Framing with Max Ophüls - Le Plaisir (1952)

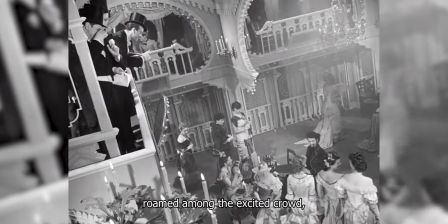In Le Plaisir, the viewer will oftentimes be placed in a fashion that allows the action to unravel within the physical framework of the scenario,
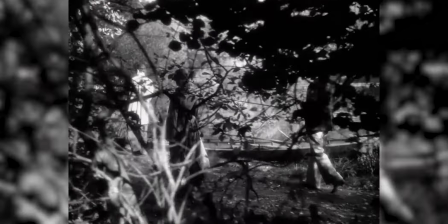with both its natural and artificial constructions, as the environment is displayed organically entwined with the characters,
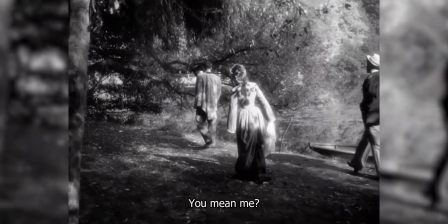cementing the atmosphere of the film as a fully coalesced representation.
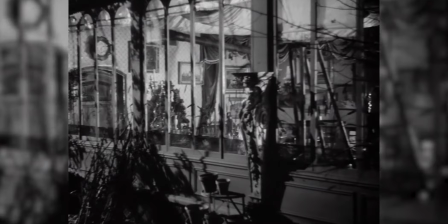The spectator therefore stands often in a position which considers and attempts to evoke his physical presence in the world in which the film develops,
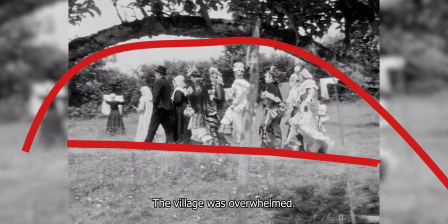leading him to behold the characters enclosed by the windows and venetian blinds of an apartment,
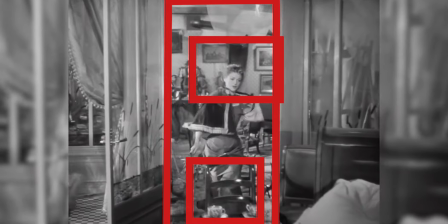or by the road and trees proliferating in the countryside, or by the furniture,
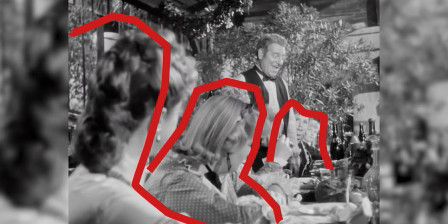paintings and homely elements that decorate an habitation, or by the people gathered in merry excitement in a friendly meeting.
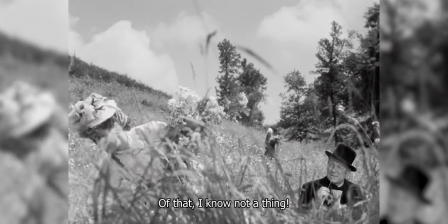Perhaps the most iconic of these instances is a deceptively simple shot which showcases two of the greatest French actors of the era,
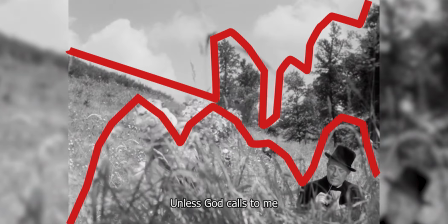Jean Gabin and Daniel Darieux,
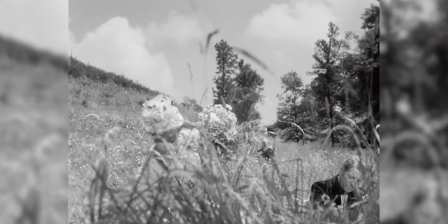woven together in an atmosphere of unspoken romantism but of clear joy nevertheless amidst the sprouting leaves of grass in a pastoral setting.
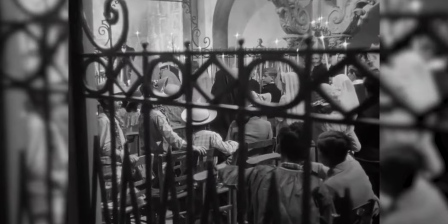In Le Plaisir, the locations are not simply a vague, indistinct, passive representation of the film's backdrop as in most movies, but instead a clear,
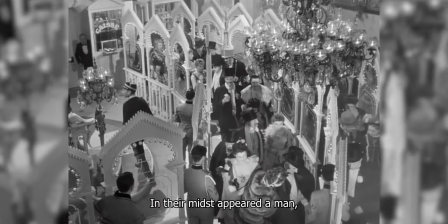thought-out scenery passable of being taken advantage of for the purpose of constructing a simultaneously dynamic and engaging world.
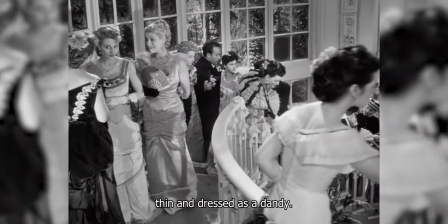This cinematographic approach highlights Wolfield's masterful command of framing and blocking at the service of aesthetic refinement and viewership participation in his work,
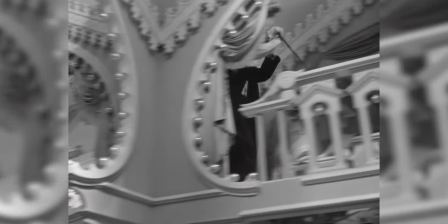a lesson whose value remains unchanged for contemporary creations,
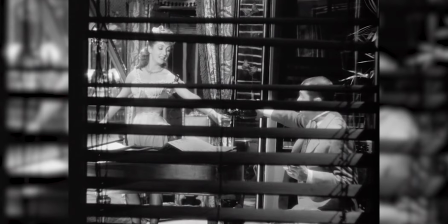further singling out the director as a particular example of an equally talented craftsman and inventive artist.
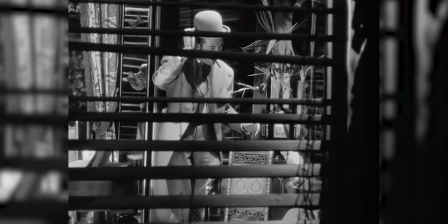In an age where most movies are distinguished by how spectacular their multi-million dollar visual
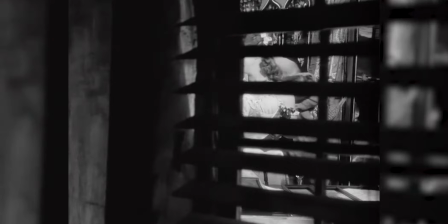effects are perceived and how successful they are at transforming reality from a green screen,
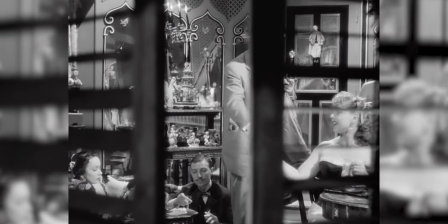one can be sure to find a replenishing and still surprising degree of ingenuity amid informal settings in much smaller productions of limited means,
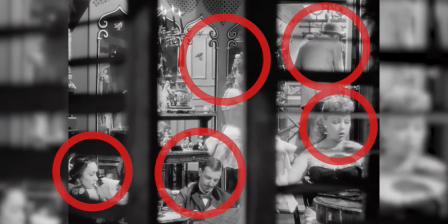in which apparently tiny details, carry great significance, and much is achieved with little, without strident rattle nor jumbled visual motley.
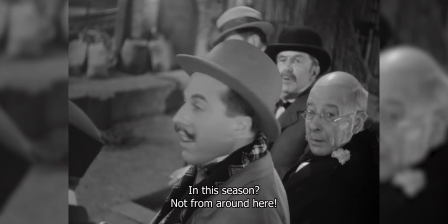Make sure to check Ophio's filmography if the directors named earlier are part of your preferences,
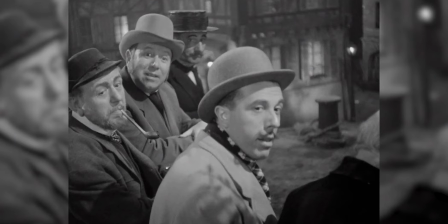and if you wish to explore some truly outstanding examples of creative and ground-breaking
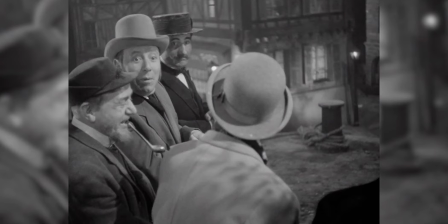cinematography that are rarely commented or even mentioned in contemporary film dialogue.
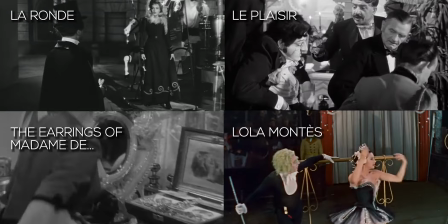La Ronde, Le Plaisir, The Earrings of Madame de,
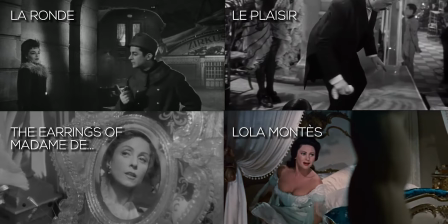and Lola Montez are all superb examples of cinematographic brilliance and are all available through Criterion's film catalogue.
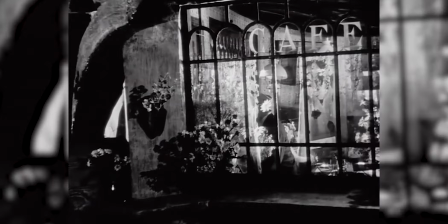Stay tuned for more insight into cinema's unfairly forgotten masterpieces and other film-related content from all over the world.
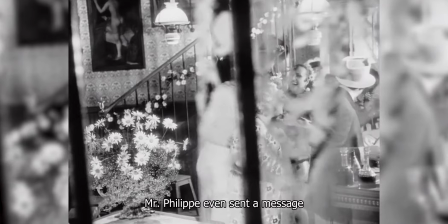Thank you for listening, and see you next time.